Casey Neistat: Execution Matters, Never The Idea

Casey how do you always have such brilliant ideas for your videos?
I don't always have a brilliant idea.
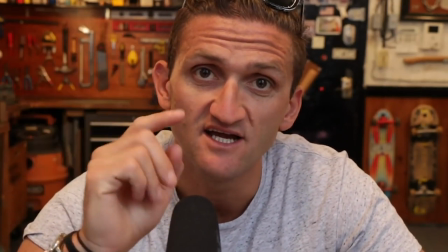(0:10) If you were to reduce any one of my movies down to a single idea you would find a perfectly mediocre idea.
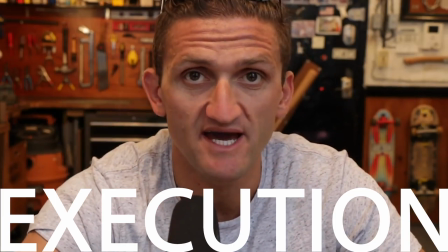(0:16) It's the execution that matters never the idea.
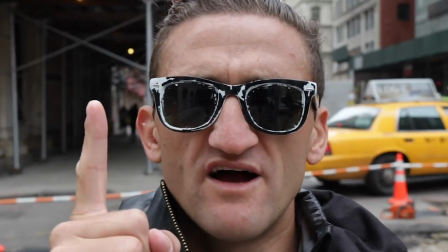(0:18)
I started out analyzing this video in an effort to reduce it to a single idea to attempt to distill the perfectly mediocre idea.
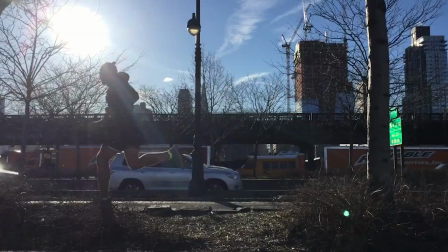(0:28)
What I realized however is that this video like so many of Casey's videos is made up of many perfectly mediocre ideas. But none of that matters because of Casey's ability to execute. I'm talking about his ability to execute by using cinematography, music, and dialogue to make his ideas interesting.
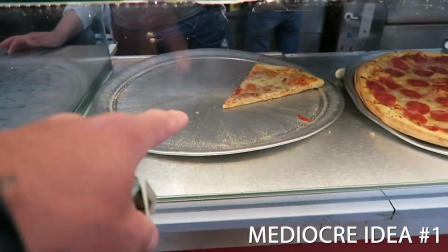(0:48)
Here's the first mediocre idea.
Can I just have one slice, please? Thank you.
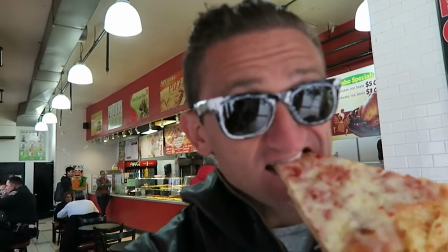(0:55) Thank you. One dollar a slice of pizza.
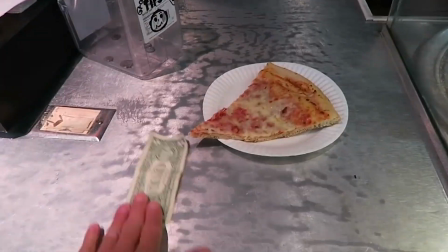(0:59)
I would humbly say that the first 13 seconds of this video is really nothing special. There's not much going on here but if you've ever been to New York City you're probably familiar with the $1 slice of pizza. Even though there's not much going on here with the idea or even the execution,
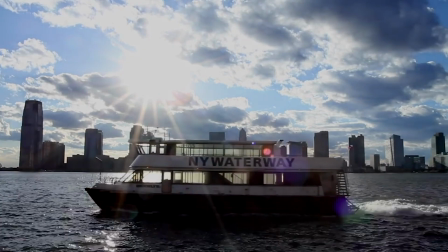(1:15)
Casey almost always starts his videos by immersing the audience in the setting,
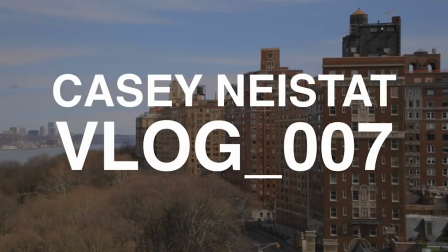(1:19)
usually with a time-lapse making sure that it's clear that this story takes place in New York City. The music that he chose for this next sequence is something that Casey does really well.
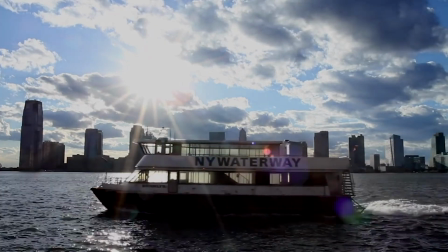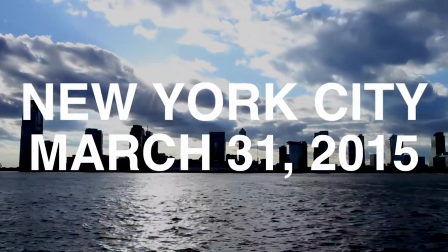(1:36)
He creates a vibe with how he wants the video to feel like and he edits the video so that it ties into the beat or any changes in the music. This is an example of really good execution. That said, we're already 30 seconds into the video and the idea or purpose isn't really clear. For most YouTubers like me, that's a problem because most viewers are probably going to click away, but because the execution is so good, the way the cinematography and music work together and because it's New York City, not to mention it's f***ing Casey Neistat, viewers are willing to continue to watch. Casey finally tells us a little bit about the purpose of this video.
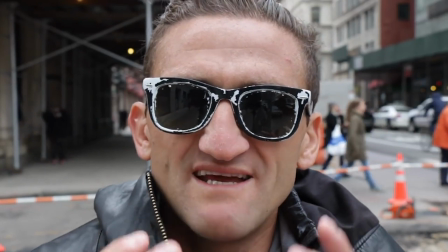(2:15) My main motivation in doing this is I wanted like, I wanted an impetus, a reason to be making movies every day.
Let's call this mediocre idea number two. Over the next minute, Casey goes for a run, which is mediocre idea number three. But just before he goes for a run, he checks in with his daughter.
Good morning, Francine.
This is another idea, number four, which he returns to at the end of the video. Back to the run. This sequence has many examples of good execution which makes it interesting to watch.
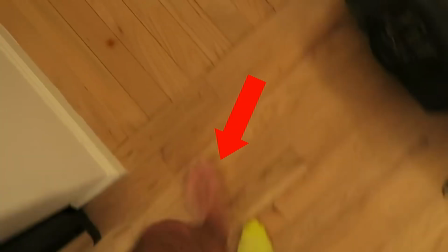(2:46)
Starting with this point of view shot of Casey with just one sock on and then there's two. Simple but clever. Good execution. When he starts running, we hear running app that he's using.
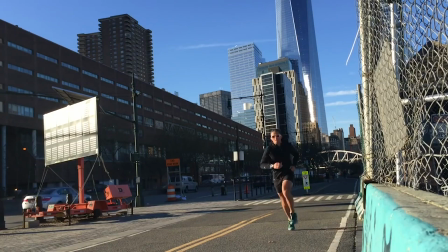(2:57)
He films his shadow which is interesting. The shots of New York City make the run more interesting and the music is a continuation of what he
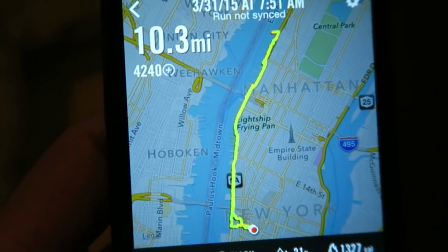(3:05)
used at the beginning of the video and he frames the sequence with a shot of the running app with his run mapped out.
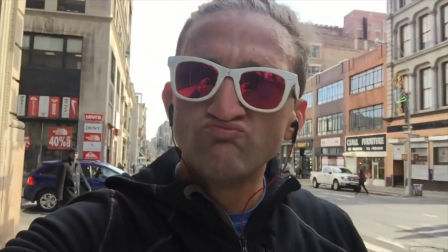(3:10) The 716 case? I'll take that.
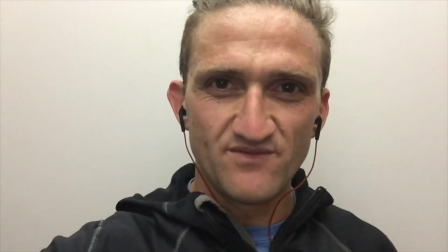(3:14)
But the real execution in my opinion comes when the music stops, Casey's in the elevator and he points out that there's no hot water in his apartment. This is idea number five and again it's pretty ordinary but then there's a quick
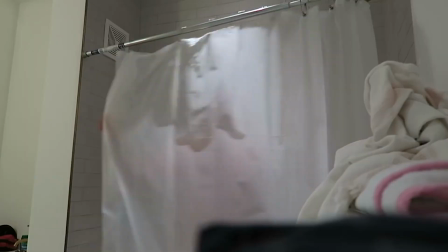(3:27)
cut of Casey getting into the shower which is another
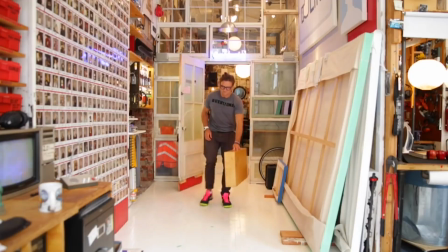(3:33)
example of good execution maybe the best part of this video is the intro to the
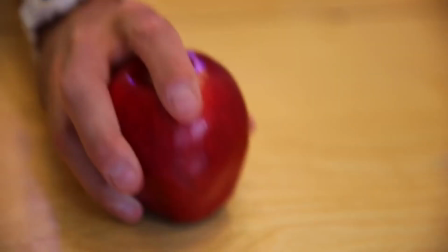(3:37)
Q&A segment which is mediocre idea number six the execution is pure genius
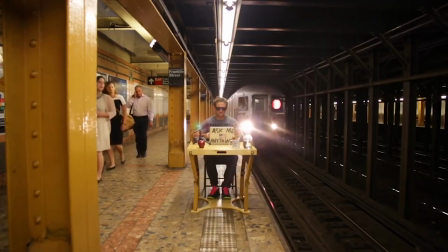(3:43)
the pacing the music the interesting shots with Casey walking up the middle of the street seated at his desk, on top of a building, in the subway. It's just really interesting, but it's also perfectly executed. The second best part of this video is when Casey is about to launch into the Q&A, and he says, got me a good mic up.
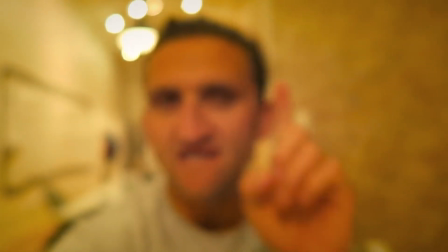(4:06) Okay, I never actually plugged in the good microphone,
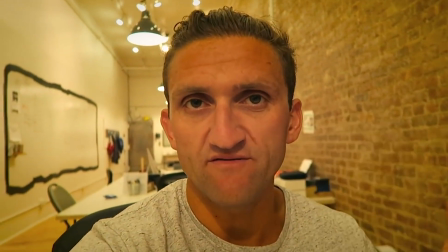(4:11) so the sound you're hearing is from the onboard microphone, which is terrible and super echoey.
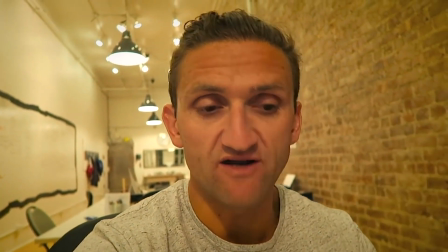(4:15) I'm sorry. It was a mistake, but I'm not going to re-record all these questions and answers. That's ridiculous.
I love it because he's right. That would be ridiculous. It would be a waste of time. But by pausing the video to give this explanation, it keeps things light, keeps things moving, and it's another example of really good execution. So let's call this Q&A segment mediocre idea number seven. By the way, I love this idea so much that I attempted to use it in one of my videos. Check it out.
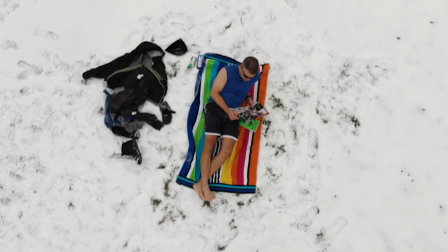Questions and answers are so interesting because Casey is so candid. There's nothing rehearsed, or at least it certainly doesn't feel like it's been rehearsed. And I think when Casey replies to the question, how do you always have such brilliant ideas for your videos? I think he's 100% honest.
I don't always have a brilliant idea.
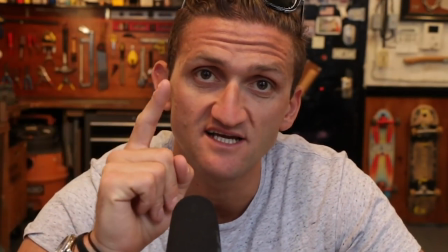(5:13) If you were to reduce any one of my movies down to a single idea, you would find a perfectly mediocre idea. It's the execution that matters, never the idea.
So far, this video illustrates exactly that point.
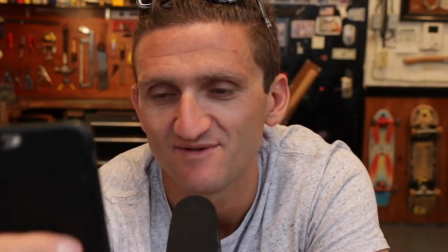(5:26)
Execution is greater than the idea. For the final question, someone asked Casey if he can do a kickflip.
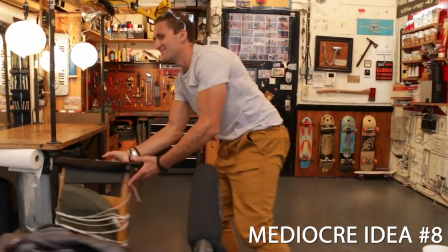(5:32)
Mediocre idea number eight.
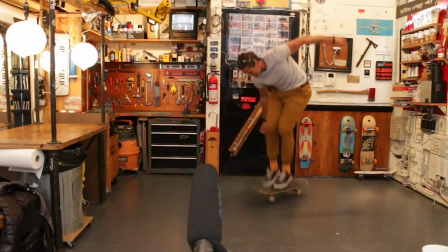(5:34)
Not surprisingly, Casey successfully lands a kickflip and immediately the video moves on to the next scene.
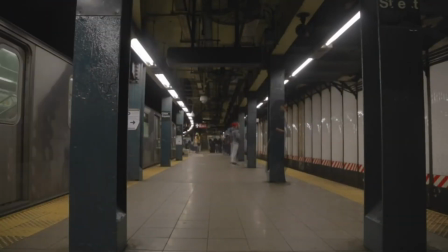(5:43)
This is yet another example of solid execution.
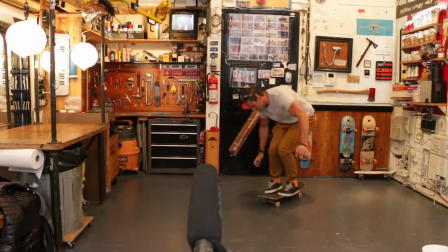(5:47)
By cutting away as soon as he lands the kickflip, throwing in some music, changing the scene, time-lapse, there's a feeling of accomplishment. There's some satisfaction simply because he landed a kickflip.
Candice just called me.
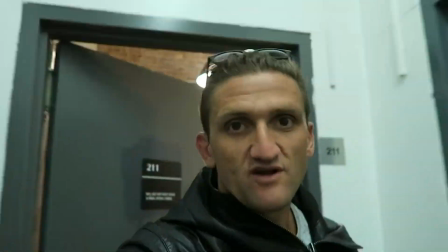(6:00) I broke the bed last night in the baby's room, so I have to run home now, fix the bed, and then I'll come back to the office.
Another sequence, another mediocre idea. This time it's about a broken bed. The shot of the drill is interesting because he hits the trigger a couple times.
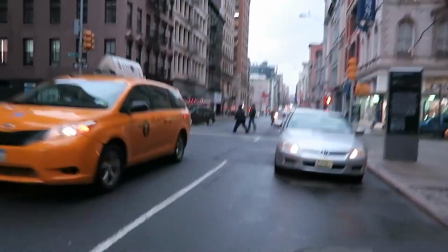(6:17)
He grabs some screws. There's a real sense of purpose, as though he's on a mission.
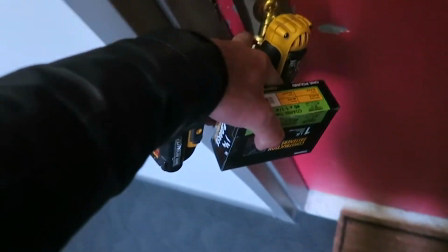(6:21)
Like the kickflip, we feel a real sense of satisfaction watching Casey fix the bed.
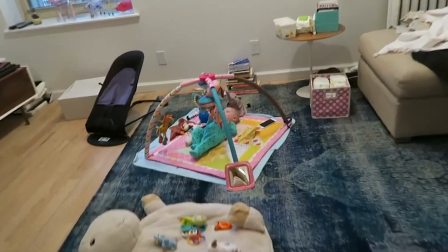(6:27)
Then we return to idea number four, Casey and his daughter, which by the way,
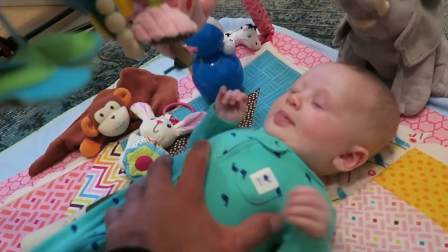(6:32)
is the only idea that weaves itself from the beginning to the end of the video. By my count, there are nine perfectly mediocre ideas in this video, which on their own are not very interesting. In fact, even as a whole, they're not very interesting. But because of Casey's creativity and ability to use cinematography, music, and dialogue to make ordinary ideas worth watching, most of his videos like this one have more than 1 million views. So I think the message is clear. Execution is greater than the idea.